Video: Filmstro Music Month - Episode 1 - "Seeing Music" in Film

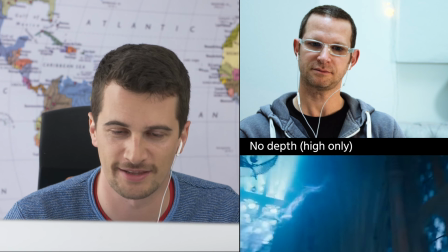[8:14]
It is definitely something that, you know, you can probably define that better in musical terms, but it is absolutely something happy,
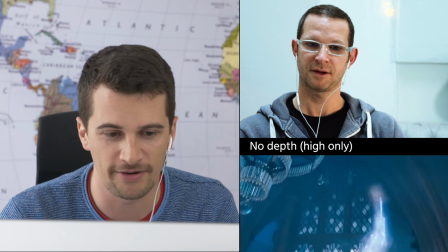[8:22]
you know, like it makes you, it could also be, I mean, Harry Potter to a degree is a children's movie,
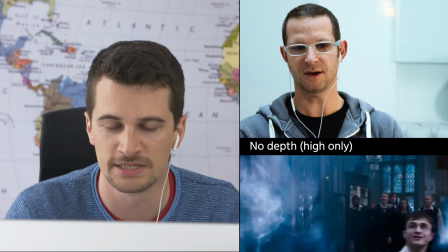[8:28]
but it is definitely something that could be in a cartoon as well. I think you hit it exactly on the head, the happy jolliness.
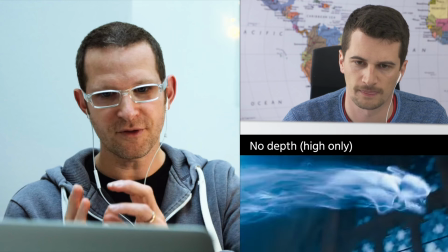[8:35]
I think what we need to do now is to have a very, very quick review of maybe the first parameter again.
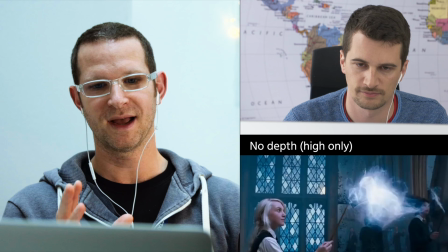[8:39]
So thinking about the first element of momentum, actually this idea of depth here, yes,
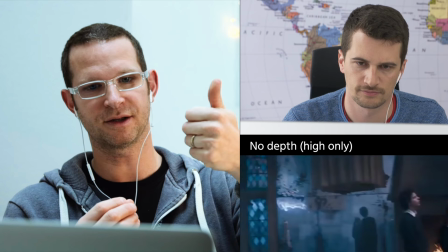[8:44]
I've illustrated the fact that in this scene it is just high instruments, but what you've rightly pointed out, there's a jolliness there,
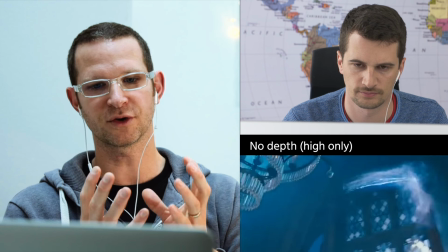[8:50]
which of course is about the underlying harmonic structure, but also very, very importantly, there is quite a lot of momentum in there.
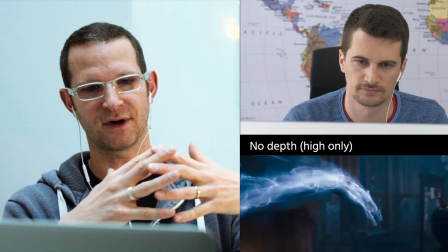[8:56]
So this actually now combines and shows the interrelationship of these key elements.
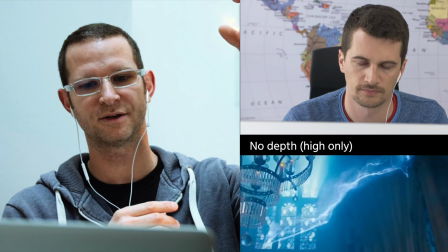[8:59]
So we have something that's high, but on top of that, the fact that these are high instruments, very, very thin, supporting the idea that this is something quite breathy.
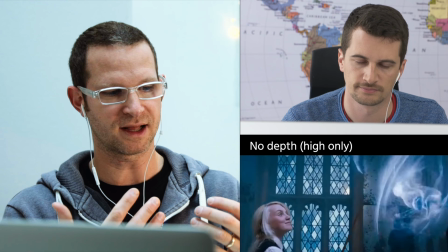[9:07]
And also I find it, again, a very interesting thing that the instruments that really stand out are actually wind instruments.
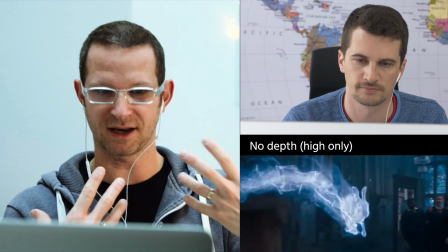[9:13]
So quite literally the human breath, which again is air, which is light, you know, is actually in this scene from an auditory point of view.
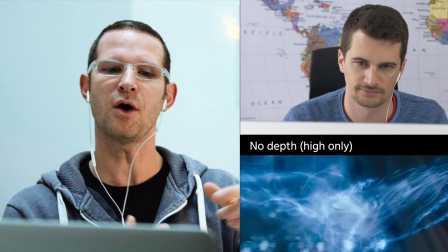[9:20]
Subtly so, unconsciously so. I don't expect everybody would go, oh, that's a flute, someone's blowing that. But it's there, the wind is there.
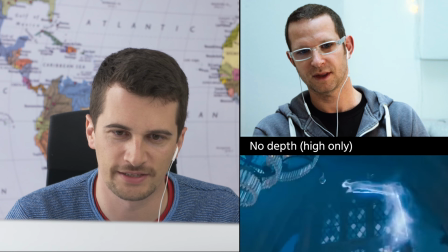[9:26]
Well, I think so. There is like this, you know, there's definitely this airy feel about everything. And obviously what you see is basically air in this scene.
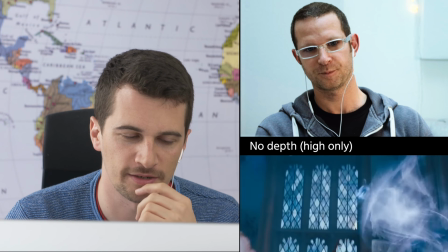[9:33]
Also, what's interesting to point out from a filmic standpoint is that you could put this piece of music under basically every,
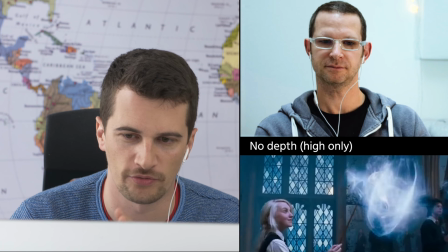[9:42]
like, I mean, like the edit does not really matter that much. How the clips are put together and where the edit points are.
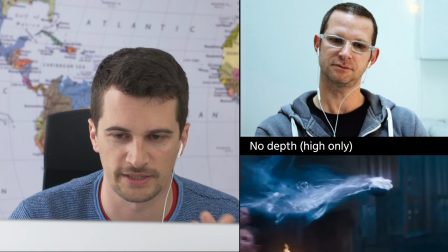[9:50]
Because the music itself, because it, you know, doesn't really give you any,
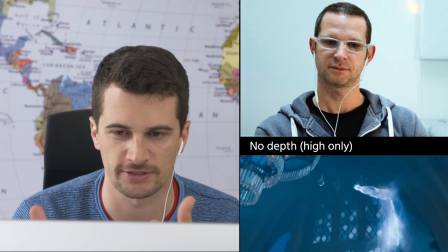[9:55]
you know, like percussive elements or anything that would warrant a cut
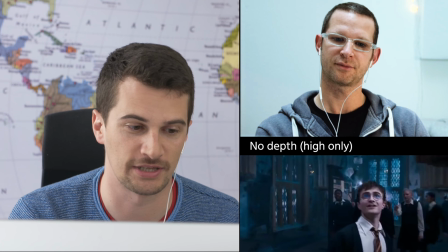[10:01]
as opposed to Yes. very much like the first thing we saw, the Jason Bourne one.
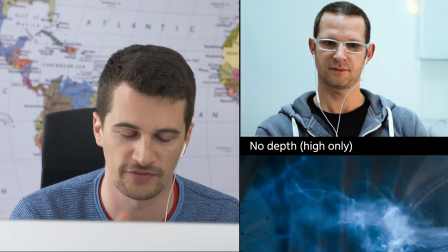[10:06]
So it emphasizes more the feeling, but you could also, you could take a completely different scene
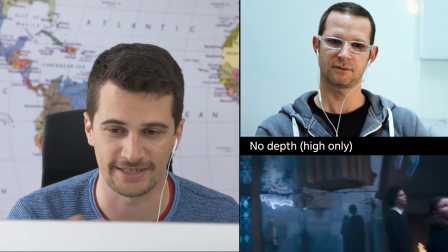[10:14]
and put that track over it, and it will probably work very easily without any adjustments whatsoever to the edit,
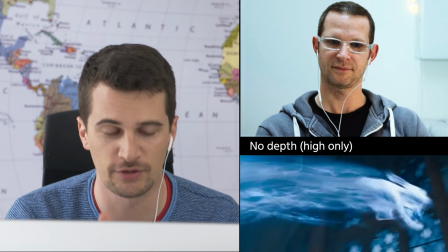[10:23]
unless it's a really fast-paced thing. Like if you put that under the Jason Bourne one, it would be strange because it's like Sure.
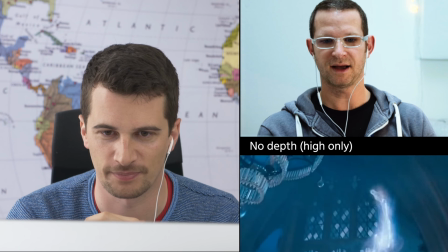[10:30]
It seems like way too many edits and absolutely. Yeah. So it has the momentum, interestingly, but the depth would have been all wrong.
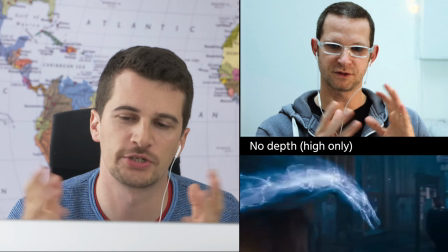[10:36]
Exactly. It's too high and too. But you could use like a long,
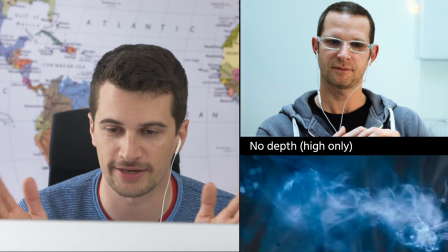[10:42]
like a long scene without a long shot without any cut, and it will work with anything basically.
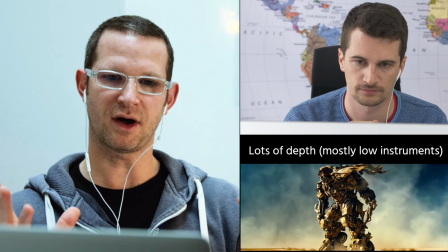[10:49]
So the next one then was the lot, the kind of high depth, if you like, or having a lot of depth in there.
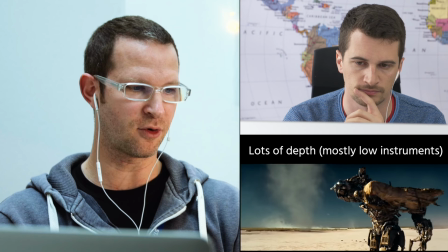[10:54]
Again, I think from a filmmaking point of view, again only in layman's terms, and correct me if I'm wrong, but it felt like, again, pretty much the opposite of what we saw with the Harry Potter.
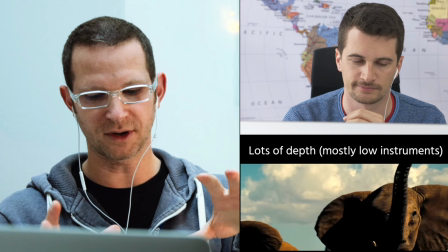[11:01]
Yeah. So all of a sudden we were kind of looking down. We had a lot of, like I just described, they were bigger sounds, they are lower sounds.
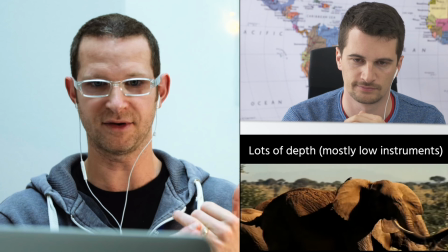[11:07]
There's a heaviness there, and clearly Megatron is heavy. We had elephants who were scared of him, again heaviness.
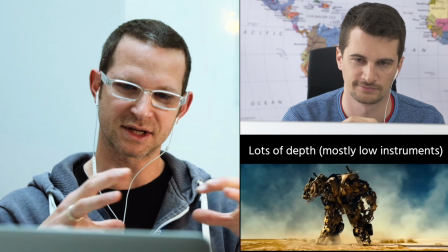[11:12]
There was a darkness to it as well.
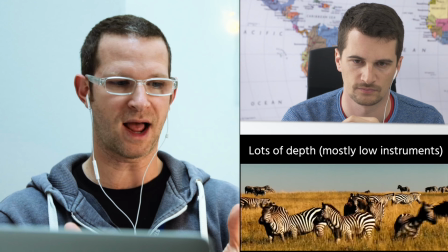[11:14]
If we're talking about color tone or mood, I think there was something about having a lower depth which just suggests intuitively and instinctively for everybody,
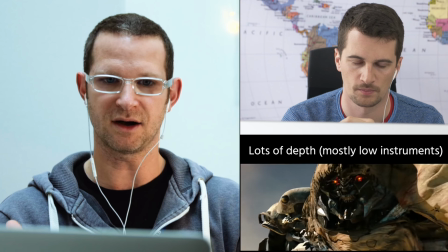[11:22]
oh wow, this is a bit darker, this is more threatening,
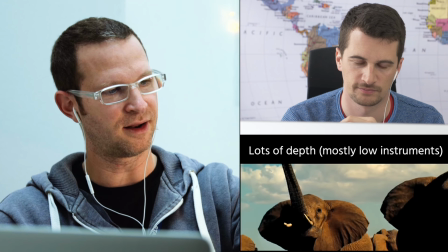[11:26]
and even and again this thing that, like I was saying with the flute, there was there's human breath in the instruments, which is light.
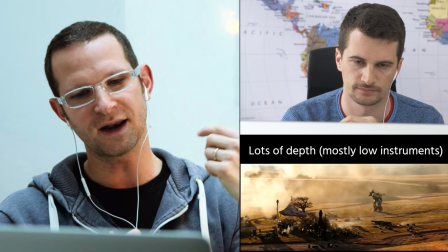[11:33]
If we kind of analyze, I know this is very very
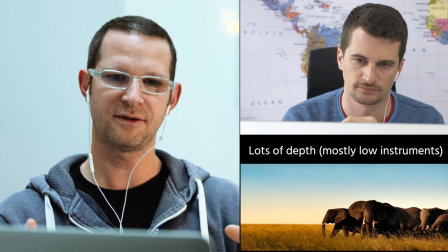[11:36]
deconstructive, if you like, but I do find it fascinating that the key instrument that was used for this Megatron scene was a double bass,
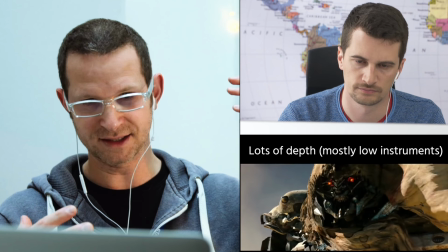[11:44]
which, for those who don't know, is the largest stringed instrument there is, made of wood.
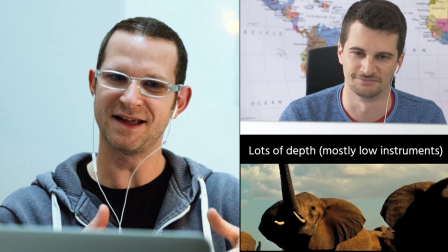[11:50]
Wood being, a tree which is rooted in the earth. You can't get lower than that. Do you know what I mean? So I find that interesting.
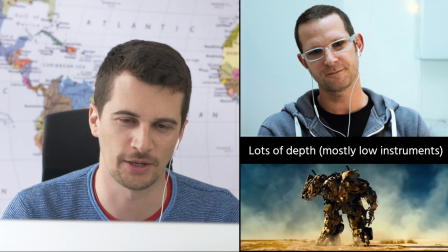[11:57]
But is there anything else that stands out? The complete opposite to the airy instruments.
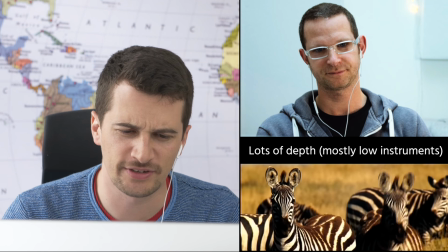[12:03]
You know. Definitely. I mean, it's clearly.
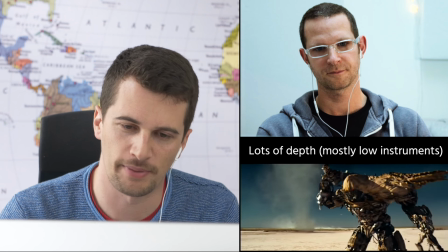[12:06]
I mean, deep sounds and long basses and stuff like that has something,
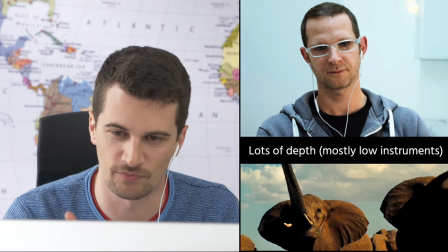[12:12]
emphasizes something scary, and of course in this case, very obviously Megatron being this huge monster type robot
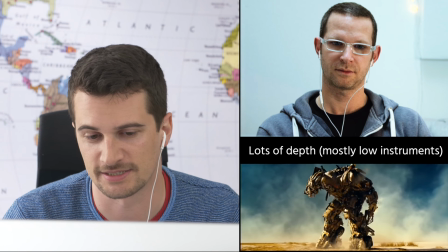[12:22]
that is threatening everything around it.
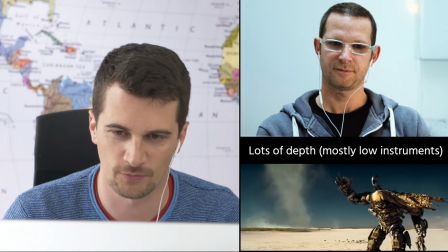[12:26]
It's absolutely, I agree, it's the complete opposite. I think that's a well-selected clip by you, because it's definitely the complete opposite.
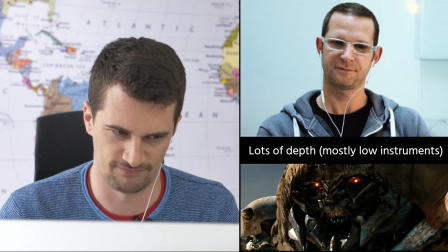[12:34]
It also is like a depressive kind of feeling,
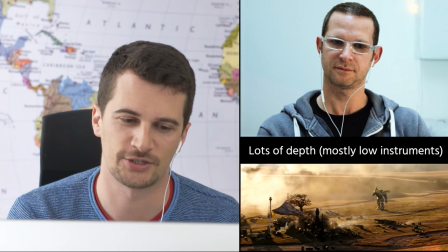[12:42]
I think just imagine having the Harry Potter track below that.
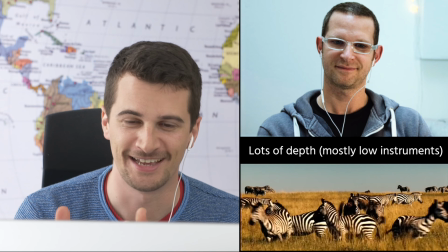[12:48]
It would be like Monty Python, because it's kind of juxtaposing completely what you see.
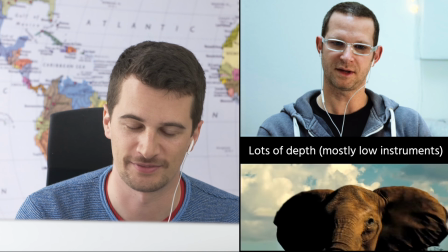[12:56]
And it would ridicule the robot basically, and it would maybe
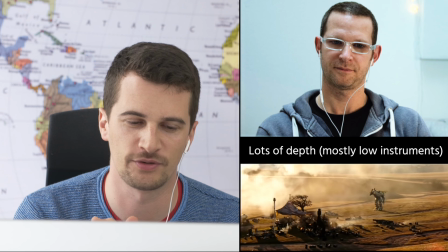[13:05]
it would work the other way around, because then if you put that track under the Harry Potter thing,
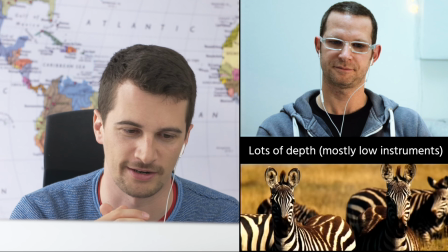[13:11]
it would give this ghost type figure something you don't know about it.
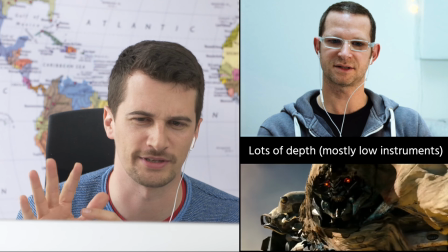[13:18]
You know what I mean? It's like something's wrong with it. It's uncanny. It's a ghost.
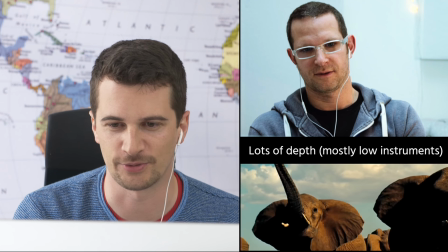[13:23]
It could fit to that. But the other way around, it would be like a satire, basically.
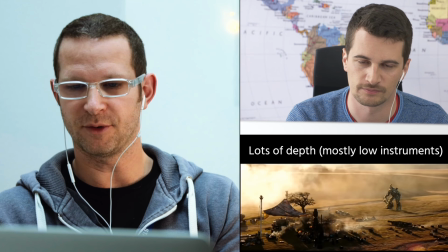[13:29]
Yeah. Indeed. Yeah. Before we move on to the last element, which is power, just the last thing I think to say on depth again, on those clips again, I think one can't.
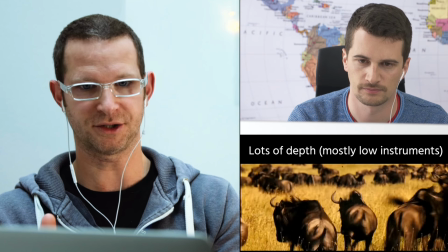[13:37]
We love the idea that one can talk about these in isolation, but that depth again on the Megatron scene,
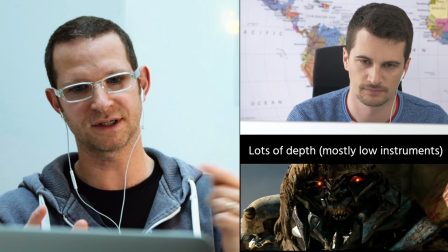[13:43]
if you now think back to momentum, we can again use that knowledge and say, okay, look, this wasn't only low, it wasn't only a lot of depth.
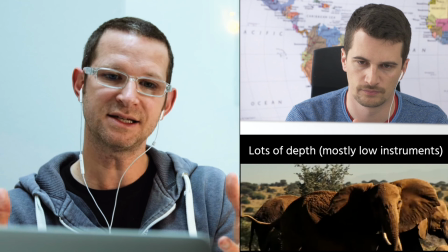[13:50]
Actually, there was also the important interplay of making sure there was hardly any momentum.
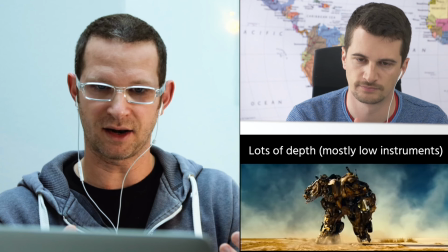[13:55]
Yeah. Because again, that underlines that again, it's so obvious.
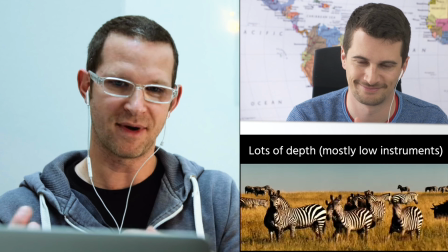[13:59]
An elephant doesn't move fast. Yeah. Megatron didn't move fast, so let's have it slow, let's have it low.
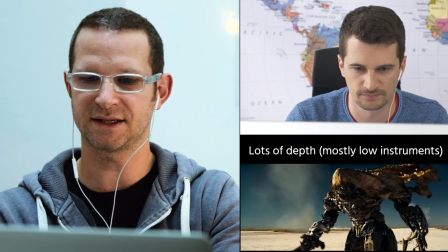[14:05]
Anyway, so the last element for us then is a fairly obvious one, but still worth talking about, which is power.
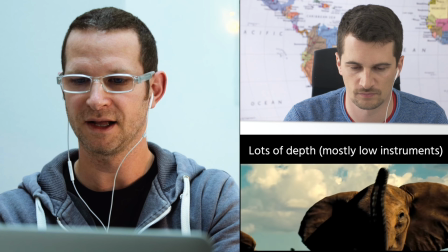[14:09]
So if we just watch the last scenes here.
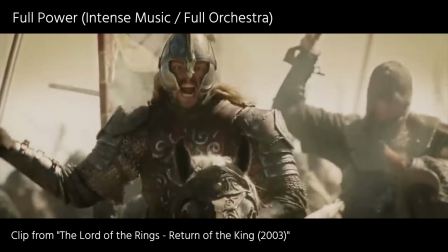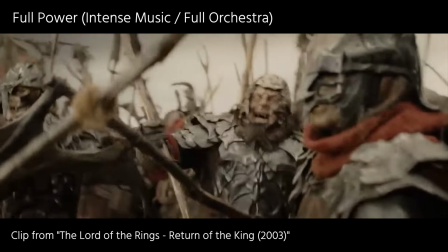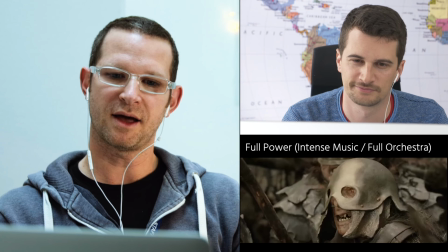[14:25]
So, this one's pretty obvious in a way. So I think, and again, it will always, we'll have to look back at depth and we'll have to look back at momentum a little bit.
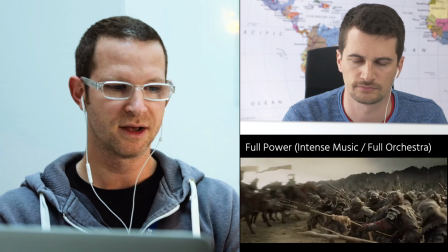[14:33]
But first, to look at it in isolation, I guess power, simply from a musical point of view, is intensity.
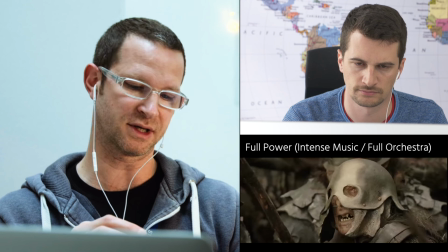[14:37]
So as you could hear, those instruments were playing pretty strongly. So if that was a bowed instrument, they're really digging in, with their bows.
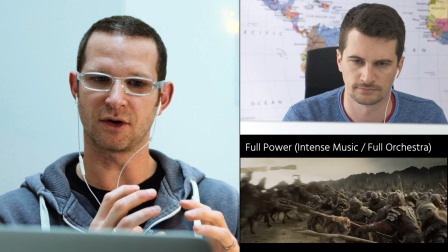[14:45]
If it's a wind instrument, they're really blowing strong. So everything is at its kind of maximum power.
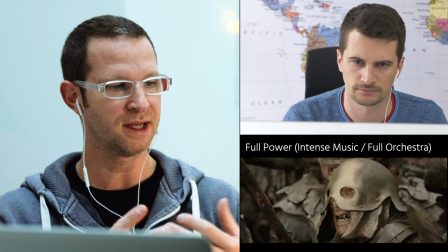[14:50]
In music, we call it dynamics, but it doesn't matter. So we're calling it power. And I think also the number of instruments is kind of interesting as well.
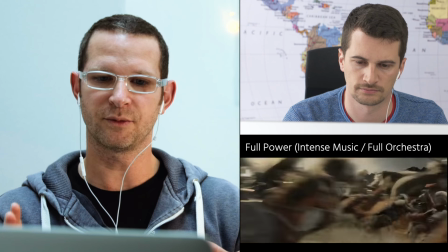[14:57]
So this was literally a full orchestra, just going for it. And if we look at momentum, because it was a battle scene, they were kind of going fast.
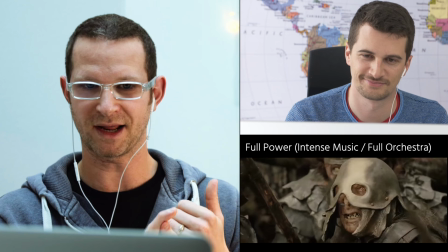[15:04]
We're not surprised probably to hear that not only were they playing loud, they were actually also playing quite fast.
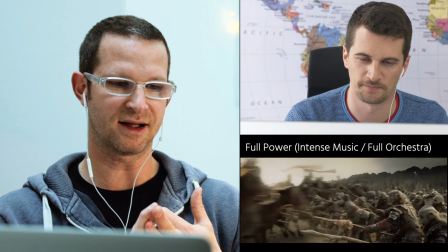[15:09]
And in terms of depth, we probably won't be surprised to see that for maximum effect, there were some low instruments and there were some high instruments.
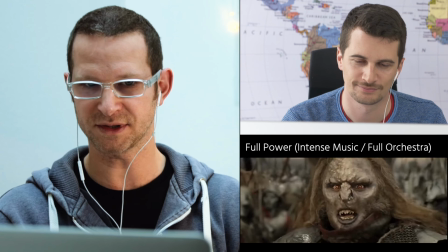[15:16]
So this was a real combination. If we move on now to see the opposite of that intense scene, let's look at the last scene here.
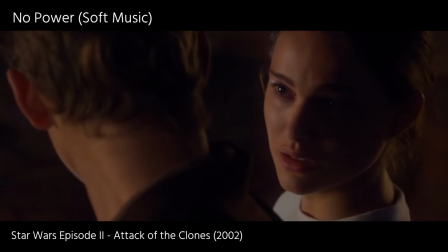[15:24] I truly, deeply love you.
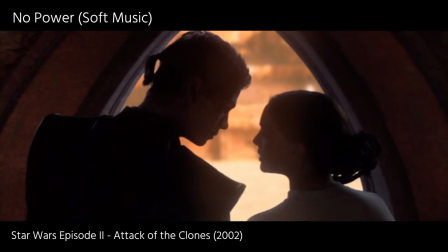[15:30] And before we die, I want you to know.
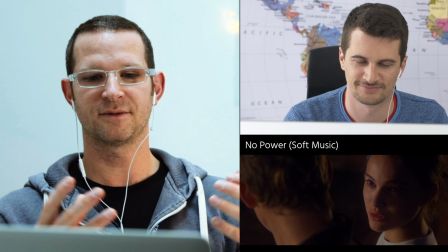[15:37]
Yeah, I mean, literally the opposite. So all of a sudden, our orchestra has shrunk down to something like, a flute.
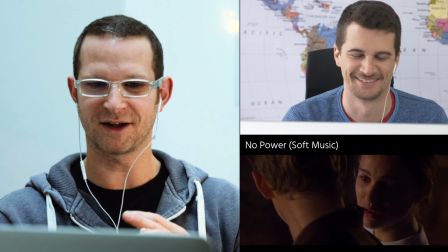[15:44]
Maybe a flute, a little bit of kind of whatever that was, harpsichord or something in the background.
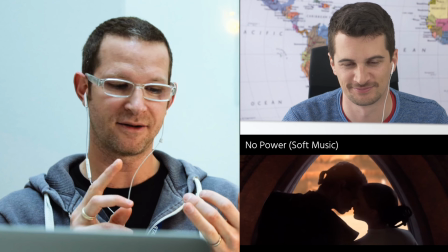[15:48]
Again, it's a more serious scene. So of course, now we can talk about depth and momentum again.
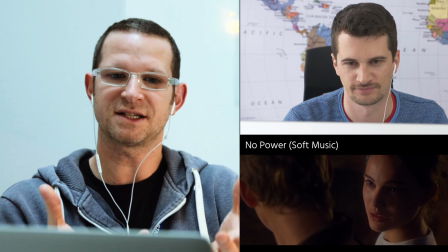[15:53]
So the depth didn't want to be very, very low because that suggests largeness. It suggests, strength and all these sorts of things.
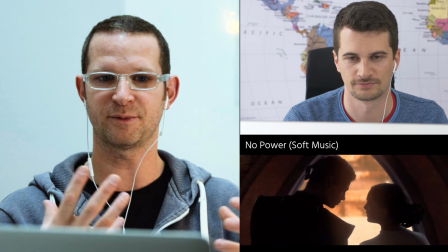[16:00]
She's feeling very vulnerable. It's a very fragile kind of interplay between these lovers who are about to meet their death, probably.
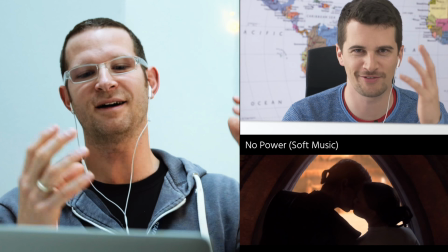[16:06]
It was No, you gave it away. No. Just kidding.
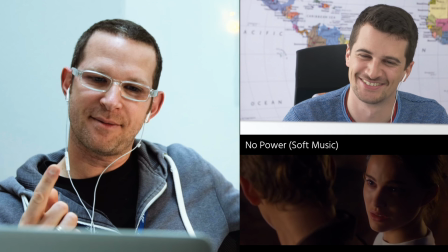[16:10]
But so, I think it's interesting that the depth is high, suggesting this kind of, it's a thinner sound.